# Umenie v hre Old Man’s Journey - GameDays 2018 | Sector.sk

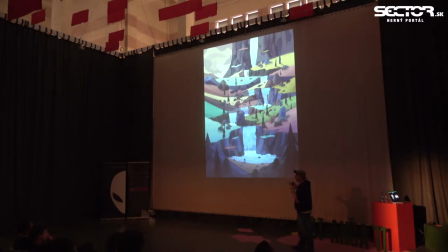1964s
The next step was essentially to take all the assets and actually properly paint them and properly put down all the details and bring those into the game and one more thing or maybe yeah I'm just gonna show like
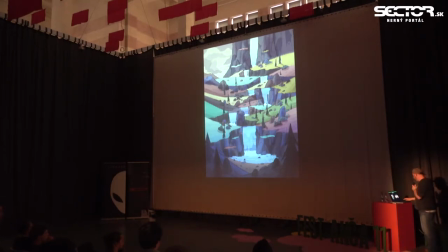1982s
three final or finished levels of what they look like in the game which is
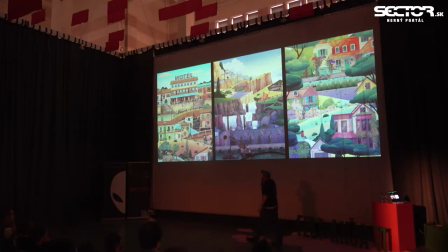1988s
like this so here we have that one of the beginning levels with the hotel this is the level following this one where you start at the top and you actually can still see the village in the background and you sort of like move downward and this is the final level in the game.
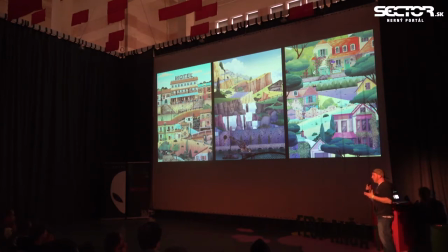2006s
And each level follows an overall progression. This is also one of the things that we did for this game. For the general creative directions we decided to align every element along an emotional curve in the game.
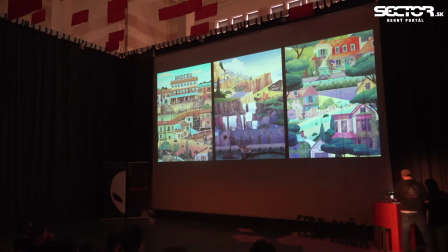2026s
And this is not necessarily like a new technique or something that we invented.
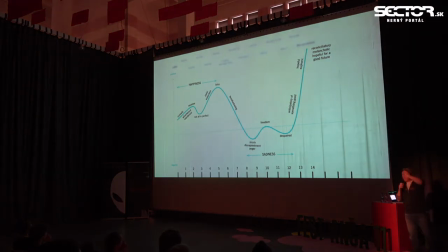2031s
This has been successfully done by other studios.
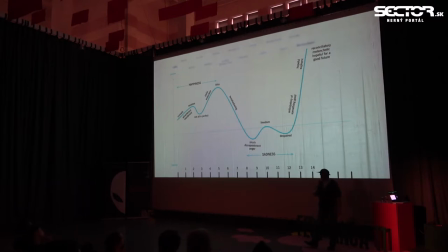2036s
Our reference for this is actually that game company who made a game called Flower and Journey, maybe some of you know. And this is our emotional progression curve. So at the bottom you sort of you see the you see the levels and only
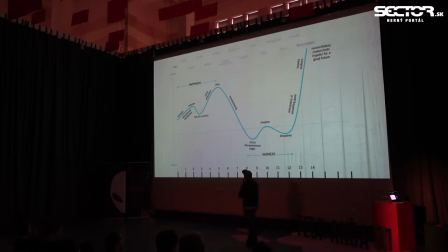2054s
14 and here you have this curve and like the middle horizontal line is sort of like a neutral feeling and everything on top is positive and to the bottom is negative and what we wanted to do was
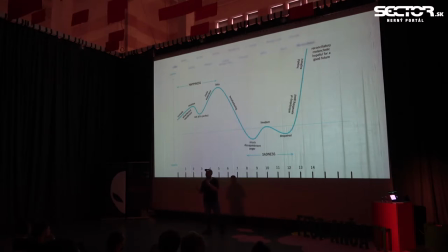2070s
basically to give an idea of the emotional state of the old man that you play and in the best case also have players feel that emotion as they play it and we decided that we wanted to
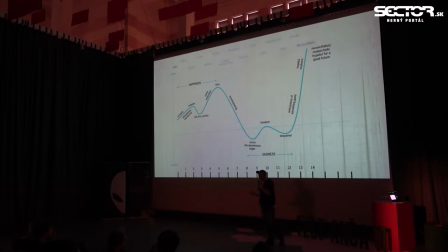2090s
align every single element in the throughout the game to this curve so whenever we built a level we looked at that curve as a tool and looked at okay what is like what is the feeling that we want to convey where are we going with this level.
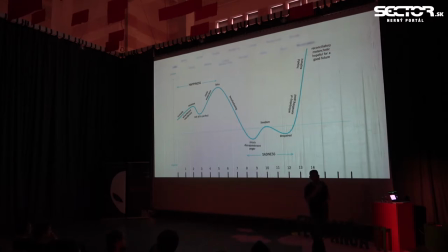2108s
And we really tried to do that with as many aspects as possible, be it like the visuals, be it the audio, the music, but also the level design and the gameplay itself.
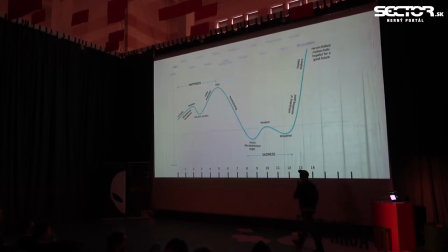2125s
So, for example, you can see here is like somewhere in the middle, there's like a big drop right and I think one of the levels I think it's six maybe six or seven I'm not sure let's go back one step
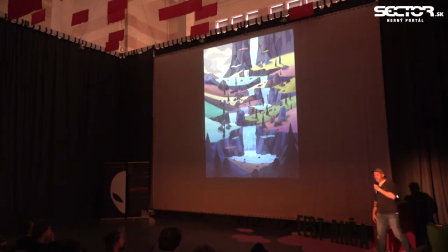2142s
it's actually this level right here and it's sort of like it moves
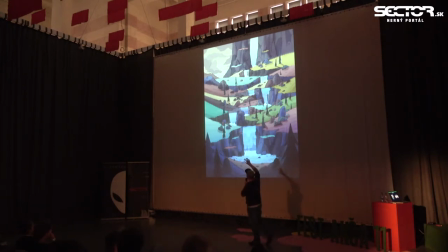2148s
from a something like more positive which is kind of like warmer brighter colors to something that is a little bit more what is a little bit more melancholy maybe, and sadness.
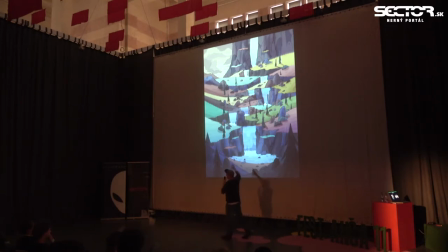2162s
So the idea of this level is everything is going down, which is also like you start at a top and you actually go downwards, downwards, downwards and you land in something that is a lot more cold and dark and the old man actually drowns here but he survives.